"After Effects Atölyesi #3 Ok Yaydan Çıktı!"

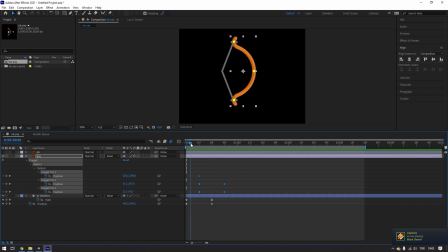20:56 Bunu birazcık geç başlattığımızı düşünüyorum. Şöyle 10. frame alayım. Ama şimdi şöyle bir şey var. Bu düz bir ip.
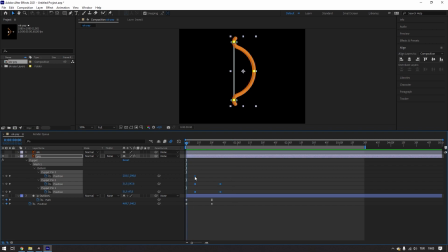21:11 Ve biz bu ipi germeye başladığımız andan itibaren buradaki yayın da gerilmesi aslında mantıklı. Çünkü çekmeye başladığımız zaman yayın gelmesi gerekecek. O yüzden bir mantıksızlık oluyor. O yüzden ben bunu bozmayacağım.
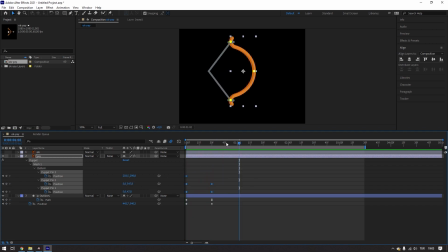21:27 Böyle kalsın. Kendim bir hata buldum. Kendi hatamın da hatasını sonradan fark ettim. Öteki türlü animasyonu birazcık bozmuş oluyoruz. Yani ipin hareketiyle yayın hareketi aslında iyi gözüküyor. Bunu o kadar şey yapmayalım. Tamam.
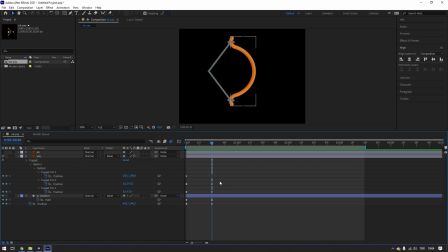21:48 Şimdi buradaki hareketleri de şöyle easy easy'ini ayarlayalım. Yani şöyle ki
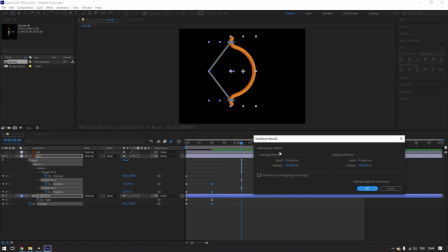21:56 şu bitişler hep böyle easy ease olsun ve easy ease'ler de influence'ı %100 olsun ki her şey aynı
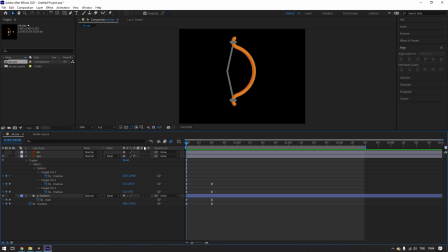22:05 ölçüde hareket etsin. Hani biri hızlı biri yavaş olmasın. Evet. Şimdi bu okumuzu bir yerleştirelim.
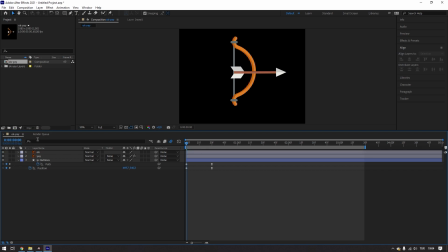22:23 Okun şöyle gözünü açalım ve ok hepsinin üstünde dursun.
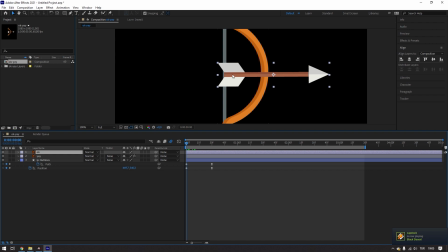22:30 Oku zaten böyle konumlandırmıştık, burada duracaktı. Tamam. O zaman okun pozisyonunu başlatalım. Sıfırda 30'a geldiğimiz zaman ok şurada dursun.
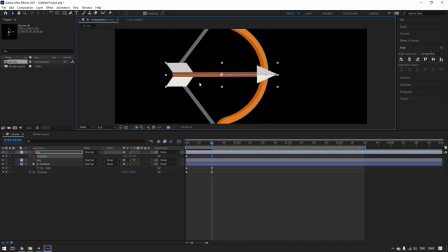22:45 Bu arada birazcık ortalanma sorunu var. Onu da çözeceğim şimdi. Ok şurada dursun. Bu ortalama sorununu çözmek için ne yapacağım? Okun iki pozisyonunu da seçip şöyle yukarıya taşıyacağım. Eğer tek pozisyonunu seçseydim oku yukarıya doğru hareket ettirirdi sadece. Hani pozisyon yukarıya doğru giderdi.
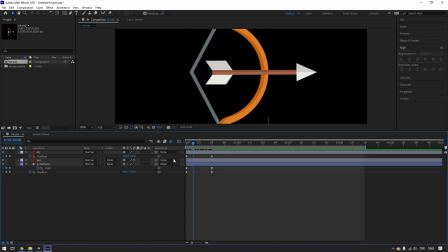23:03 O saçma olurdu. Tamamdır. Şimdi ben bu oku çektiriyorum.
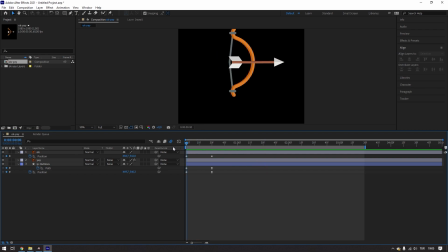23:08 Ok sonradan geliyor. Sebebi nedir? Çünkü biz yayı çektirirken bitişlere easy ez verdik ve o bitişe daha hızlı ulaştı.
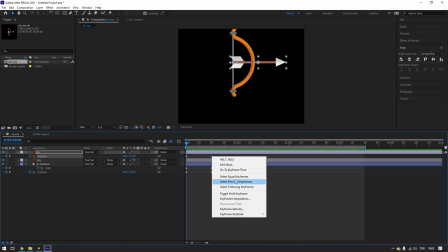23:15 Bunu da aynısını oka yapmam gerekecek. Bunun için pozisyonun da okun pozisyonunun bitişine easy ez veriyorum.
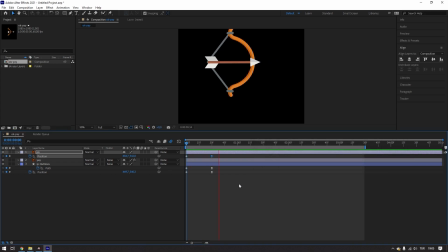23:22 Buradaki velocity'yi de %100 yapıyorum. Artık şeyle aynı senkronda hareket edecektir ya da yakın bir senkronda. Oku belki birazcık daha başlangıçta ileride tutabiliriz.
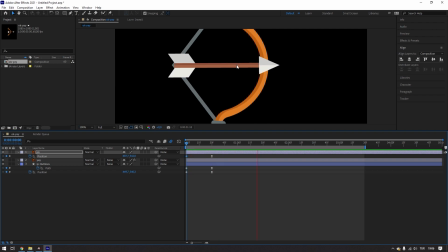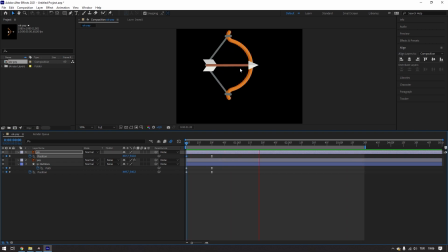23:45 Tamam. Şimdi burada
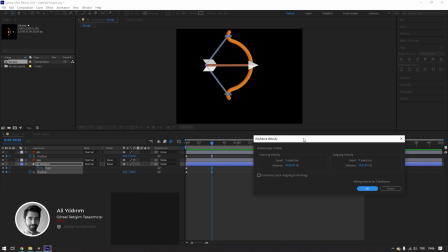23:58 bu arada ipin hareketlerinin velocity'sini 33'te bırakmışız.
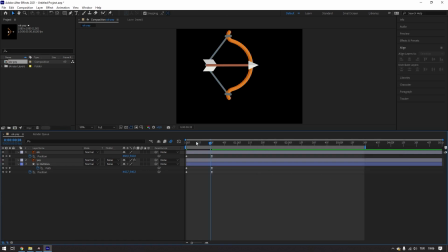24:03 Buraları da %100 yapacağız. O yüzden böyle bir uyumsuzluk oldu okla. Aynen. Şimdi oturdu.
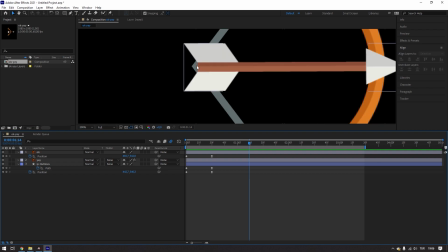24:08 Az önce şu okun bitişiyle
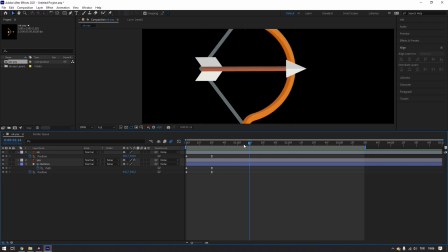24:13 ipin şuradaki üçgeni birbirinden ayrı şeylerde hareket ediyordu.
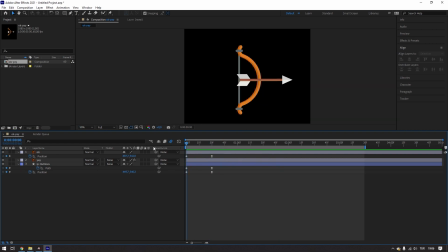24:19 %100'e tamamlayınca sorun olmadı. Yani bütün easy ease'ler aynı ölçüde olması gerekiyor. Bu 30 üzerinde. Ahengi yakalamak için. Şimdi ipin böyle gerdirildikten sonra bir titreme hareketi var.
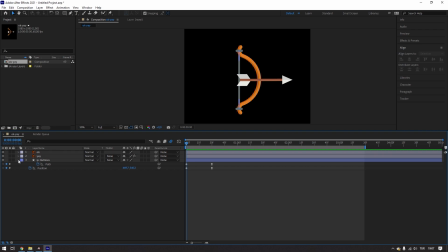24:33 Bunu da şöyle yapacağız. Şimdi bu oku kapatalım. İpi şöyle kapatıp tekrar açalım ve fazlalıklarını kapatalım. Content'in içerisine bizim şuradaki add panelinden bir wiggle pads eklememiz gerekiyor.
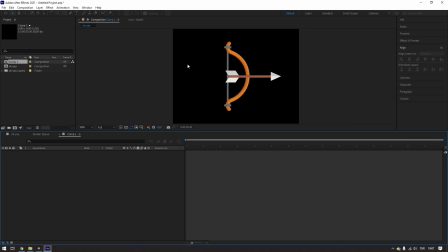24:47 Öncelikle wiggle pads'i şöyle yeni bir kompozisyonda çok basitçe ne olduğunu göstermek istiyorum. Diyelim ki sizin şöyle bir çiziminiz var. Bunun fill kısmını kapatalım. Bunu siz yapmayın, sadece görün diye gösteriyorum.